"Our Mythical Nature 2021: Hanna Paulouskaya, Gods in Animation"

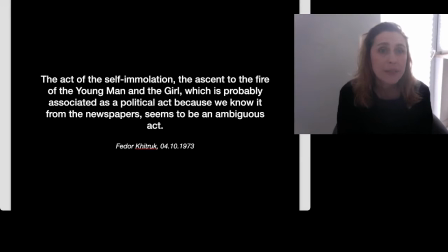247s
As a result, the film finishes with an image of the fire holding by the young man and the girl, as we have seen, without depicting any metaphors. As a result, the series Legends and Mix of Ancient Myth by Snieszka Blotska contains no allusions to constellations and space.
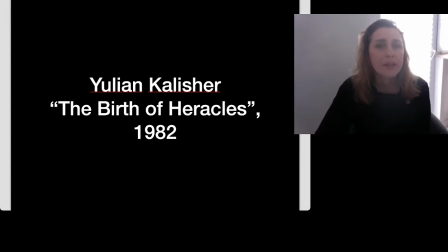267s
The next film I would like to speak about is The Birth of Heracles by Julian Kalischer, made in 1982. This is a stop-motion animation with poems by Iuna Moritz.
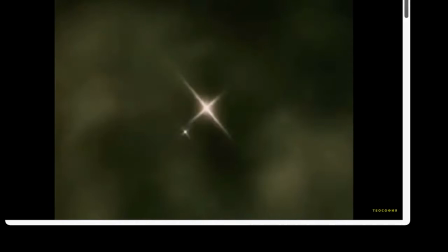280s
And now I would like to present a short fragment from the beginning of the film.
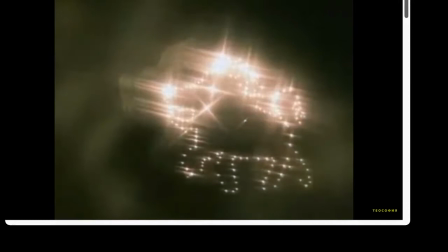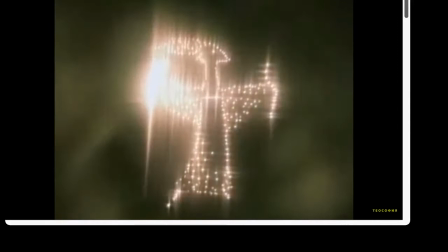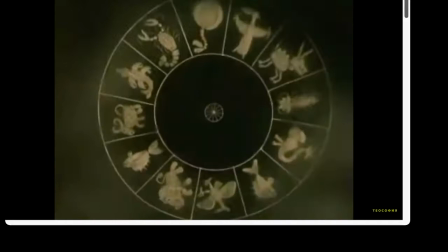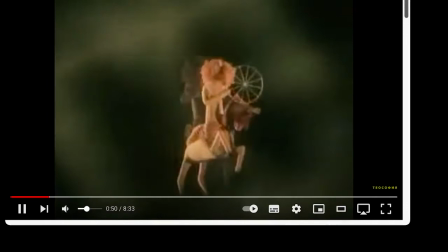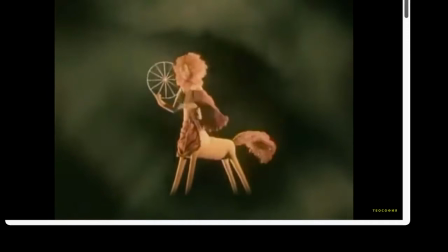326s
The
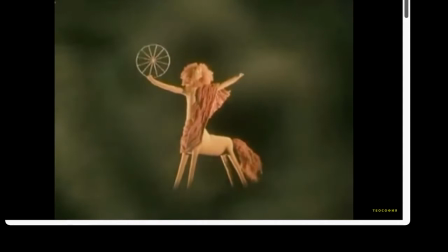330s
film starts with small lights on a black background. The lights transform into stars and form a figure of a lion,
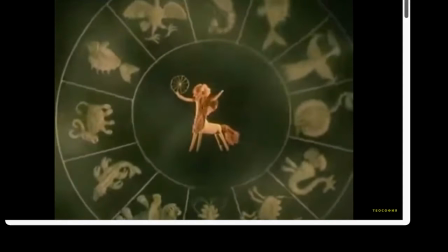337s
then of an eagle and a woman. and we see various plastic figures slowly moving on the background.
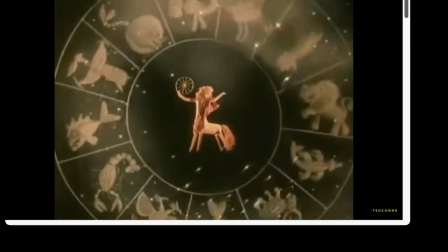344s
In the next show, they form a zodiac circle. At the same time, the beginning of the poem is heard.
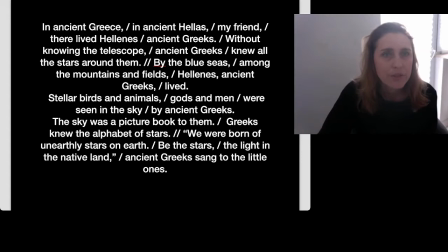352s
In ancient Greece, in ancient Hellas, my friend, there lived Hellens, ancient Greeks. Without knowing the telescope, the ancient Greeks knew all the stars around them. By the blue seas, among the mountains and fields, the Hellens, the ancient Greek, lived.
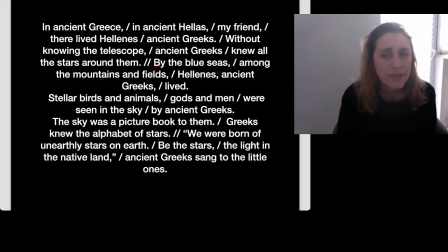369s
Stellar birds and animals, gods and men, were seen in the sky by ancient Greeks. The sky was a picture book for them. The Greeks knew the alphabet of stars. We were born of unearthly stars on earth.
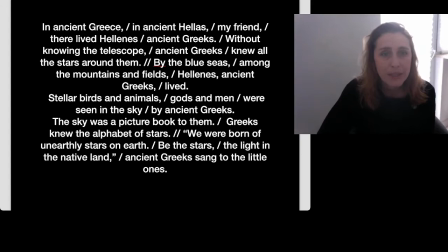384s
Be the stars, the light in the native land, ancient Greeks sent to their little ones.
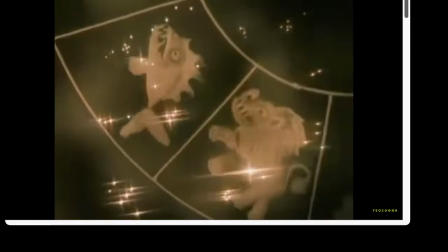390s
Thus, the hymn embraces knowledge of ancient Greeks who knew the alphabet of stars.
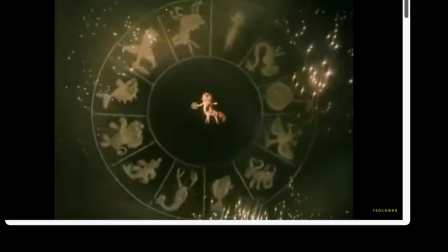397s
The narration tells about what ancient Greeks saw or seen to their little ones, and this makes an introduction to the movie,
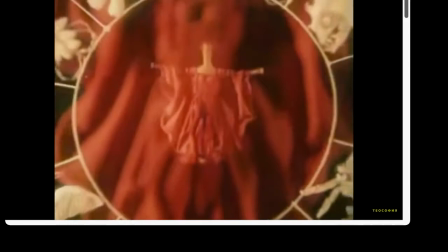405s
preparing the viewer that the story will be one of such tales of ancients.
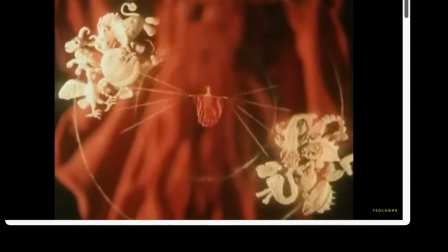410s
At the same time, the poem includes atmosphere of praise in the men, which will be continued in the movie.
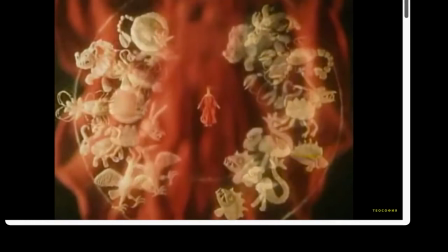416s
Be the stars, the light in the native land.
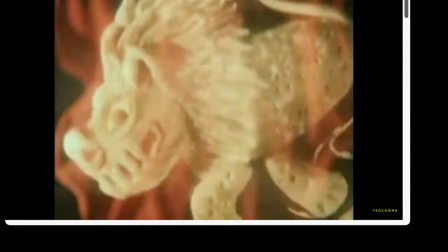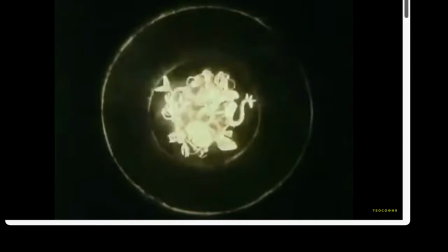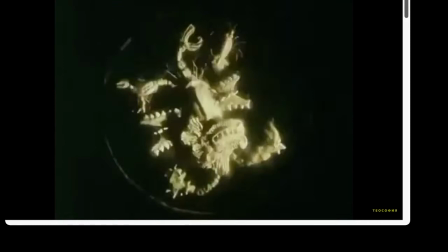Fight about educating him as a human or as a god, giving preference to the human part.
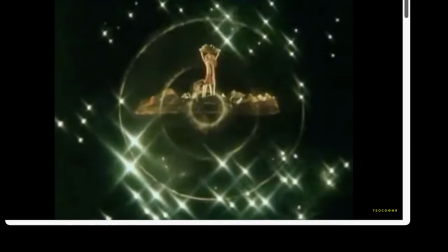439s
Hera is presented as an evil goddess who steals infant Heracles and takes him to heaven.
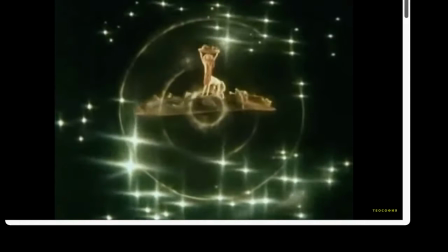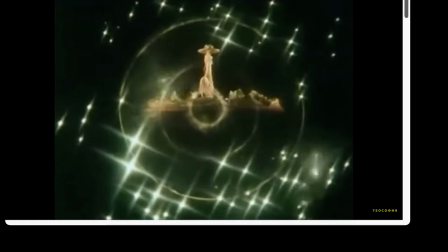454s
There is no mention of Olympus in the film and the world of gods is presented as black space with stars.
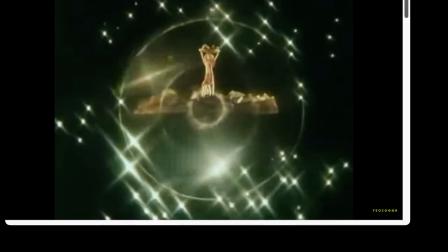462s
The colors of the film are very contrast.
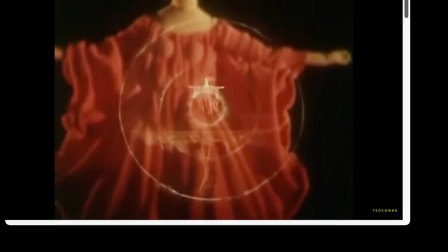465s
There will be whiteness and yellowness of earth and human world in a second and blackness and redness of universe and gods.
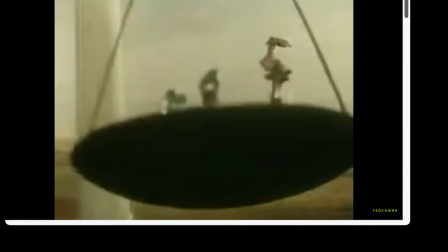473s
These colors are symbolic and only partially are based on the reality.
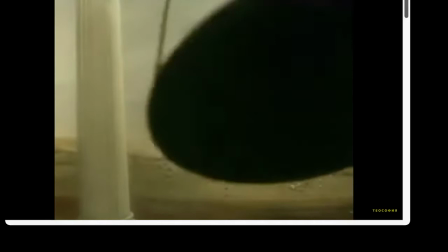479s
Hence, the story involving humans and gods is depicted as a story held on Earth and in the sky,
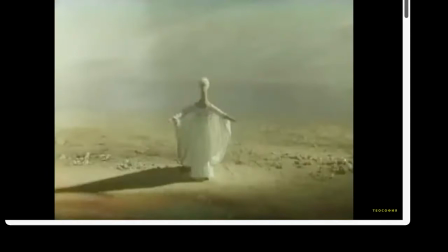487s
where the universe, moving between the worlds, is possible for gods and demigods, and they need no equipment for this.